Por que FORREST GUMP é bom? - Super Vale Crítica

Robert Zemeckis acredita que recebeu o convite pra fazer esse filme porque ele soube combinar live action e animação em uma cilada para Roger Rabbit. Só que conhecendo também as dores de cabeça que ele passou nesse filme e não gostando muito dessa ideia, só topou dirigir Forrest Gump se esse negócio fosse descartado. E ainda bem que foi assim, porque imagina a presepada. Forrest Gump, o contador de histórias, tem um triunfo técnico escondido, seus efeitos visuais. É que aqui tem muitos daqueles efeitos tão precisos e pontuais que seu grande mérito é não serem notados.
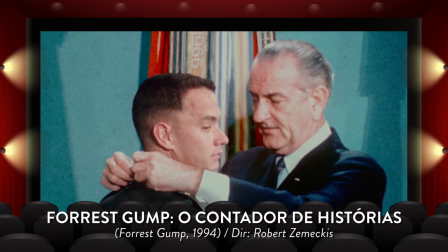16:42 Tem efeitos nas inserções do Tom Hanks em filmagens históricas reais. Quando o Forrest joga ping-pong, a bolinha foi inserida em CGI.
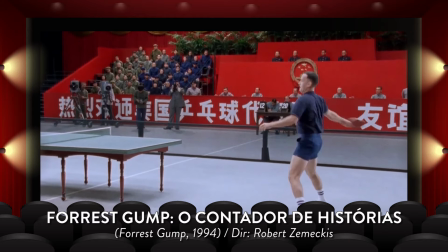16:50 Na gravação havia até um metrônomo pra ajudar o ator no tempo das raquetadas.
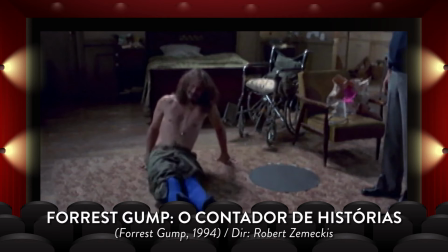16:54 As pernas do Gary Sinise foram apagadas digitalmente e às vezes até escondidas por meio de efeitos práticos.
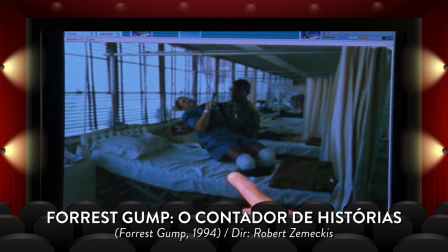17:00 Ficava em compartimentos construídos pra isso.
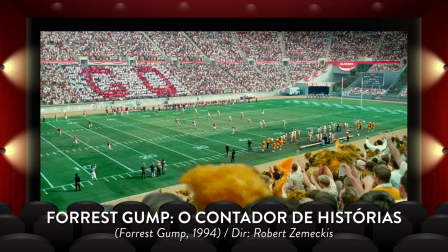17:03 Na composição de cenários ou na multiplicação de multidão, isso acontece na partida de futebol e no discurso em Washington pros hippies,
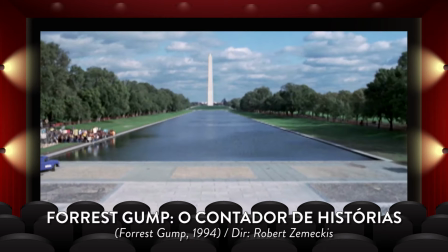17:11 em que foram filmados vários trechos com uma multidão preenchendo um espaço, depois eles saem, vão pra outro espaço, depois eles saem, vão pra outro espaço, e aí depois é só compor o todo e aí parece que tá tudo preenchido.
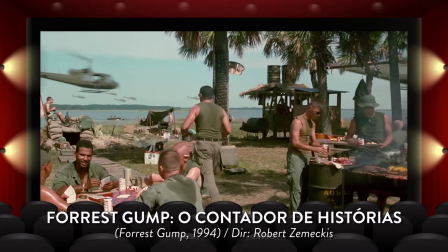17:23 Porque pra lotar aquilo tudo, menina, não é muita gente. E também tem efeitos durante as guerras, nos tiros, jatos e explosões. Tudo inserido por computação gráfica e ou composição também.
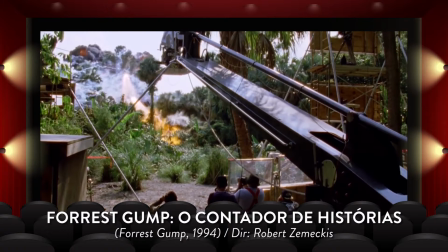17:33 Tipo, primeiro filmaram o Forrest correndo com buba, segurado por cordas, e depois filmaram as explosões e aí na pós-produção sobrepuseram uma coisa na outra. Há uma atenção muito grande aos detalhes aqui. Por exemplo, o Forrest Gump sempre tá usando uma camisa quadriculada.
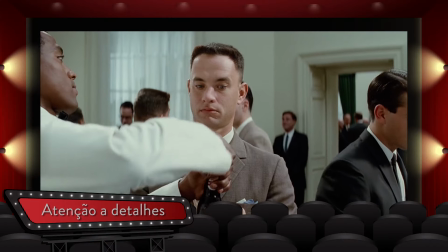17:49 Quer dizer, quase sempre. Às vezes tem alguma coisa diferente na cena que fez com que ele mudasse um pouco a vestimenta.
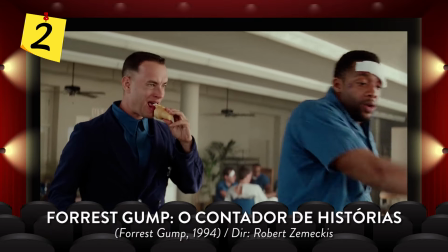17:55 Quando o Forrest aprende a jogar tênis de mesa, o colega diz pra ele que o truque é
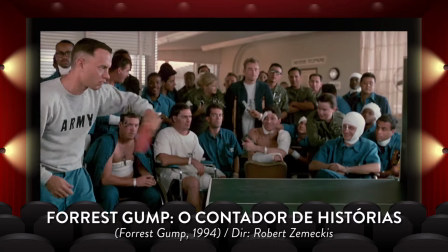18:02 Então, sempre que ele aparece jogando ping-pong, ele nunca pisca. Durante a emboscada no Vietnã, o inimigo nunca é visto.
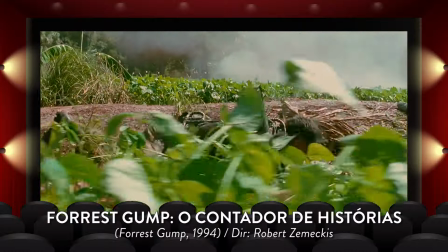18:10 Vendo esse trecho, muitos veteranos no Vietnã confirmaram que o bagulho era assim mesmo, que essa é uma das sequências mais precisas do cinema sobre essa guerra, porque era tudo muito repentino e quase nunca sabiam de onde os vietnamitas estavam atirando.
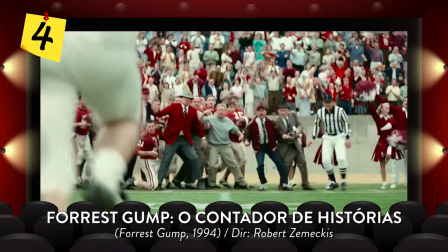18:23 Quando Forrest passa a jogar futebol americano, tá todo mundo bem surgismundo. Menos ele. O uniforme do homem tá impecável. Por quê? Porque ele é tão ligeiro que nunca tem um fi de Deus que consiga derrubar.
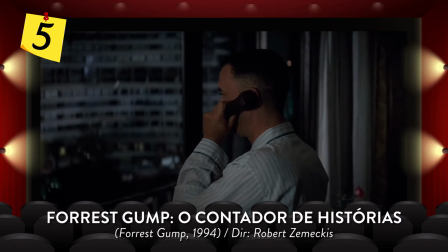18:35 Quando o Gump liga pra relatar o roubo de Watergate, o segurança que atende o telefone diz Pois esse era o verdadeiro guarda de plantão daquela noite e foi ele quem descobriu o arrombamento no sábado 17 de junho de 1972.
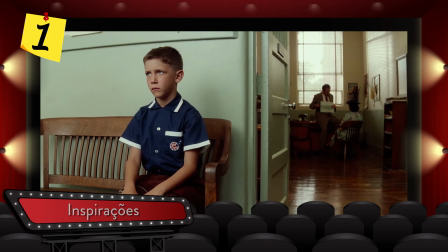18:52 Inspirações Aquele plano do Forrest Garoto esperando a mãe convencer o diretor a matricular ele na escola foi inspirado na pintura Garota com o Olho Roxo,
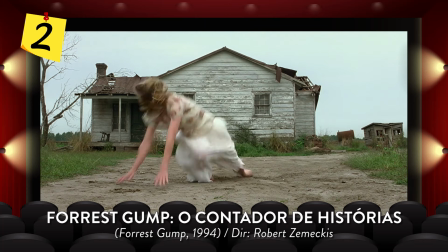19:00 de Norman Rockwell. Mais tarde, quando Jenny joga pedras na casa onde nasceu e cai no chão chorando,
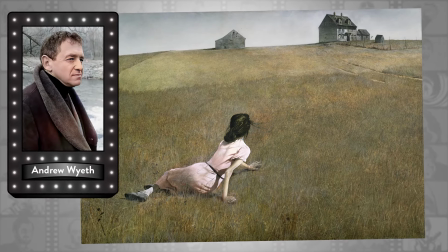19:06 esse plano faz alusão à pintura Christina's World, de Andrew Wilde.
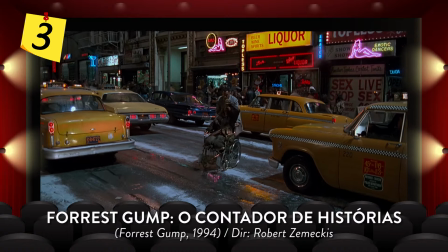19:10 Forrest atravessa uma rua de Nova York com o Tenente Dan, quando esse se irrita com o taxista e reclama
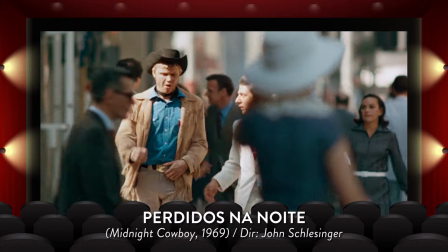19:19 Essa é uma referência a uma cena de Perdidos na Noite, na qual Dustin Hoffman mandou essa exata fala. A sequência da corrida pelos Estados Unidos foi inspirada em Louis Michael Figueroa, que em 1982,
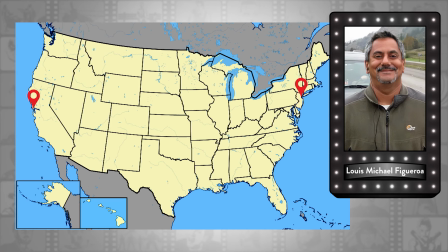19:35 aos 16 anos, correu de Nova Jersey a São Francisco para arrecadar fundos para a Sociedade Americana de Câncer. Tem uns segredinhos escondidos aqui. Quem notou esses aqui, hein? Gump conta que o Tenente Dan teve antepassados que morreram em todas as guerras americanas.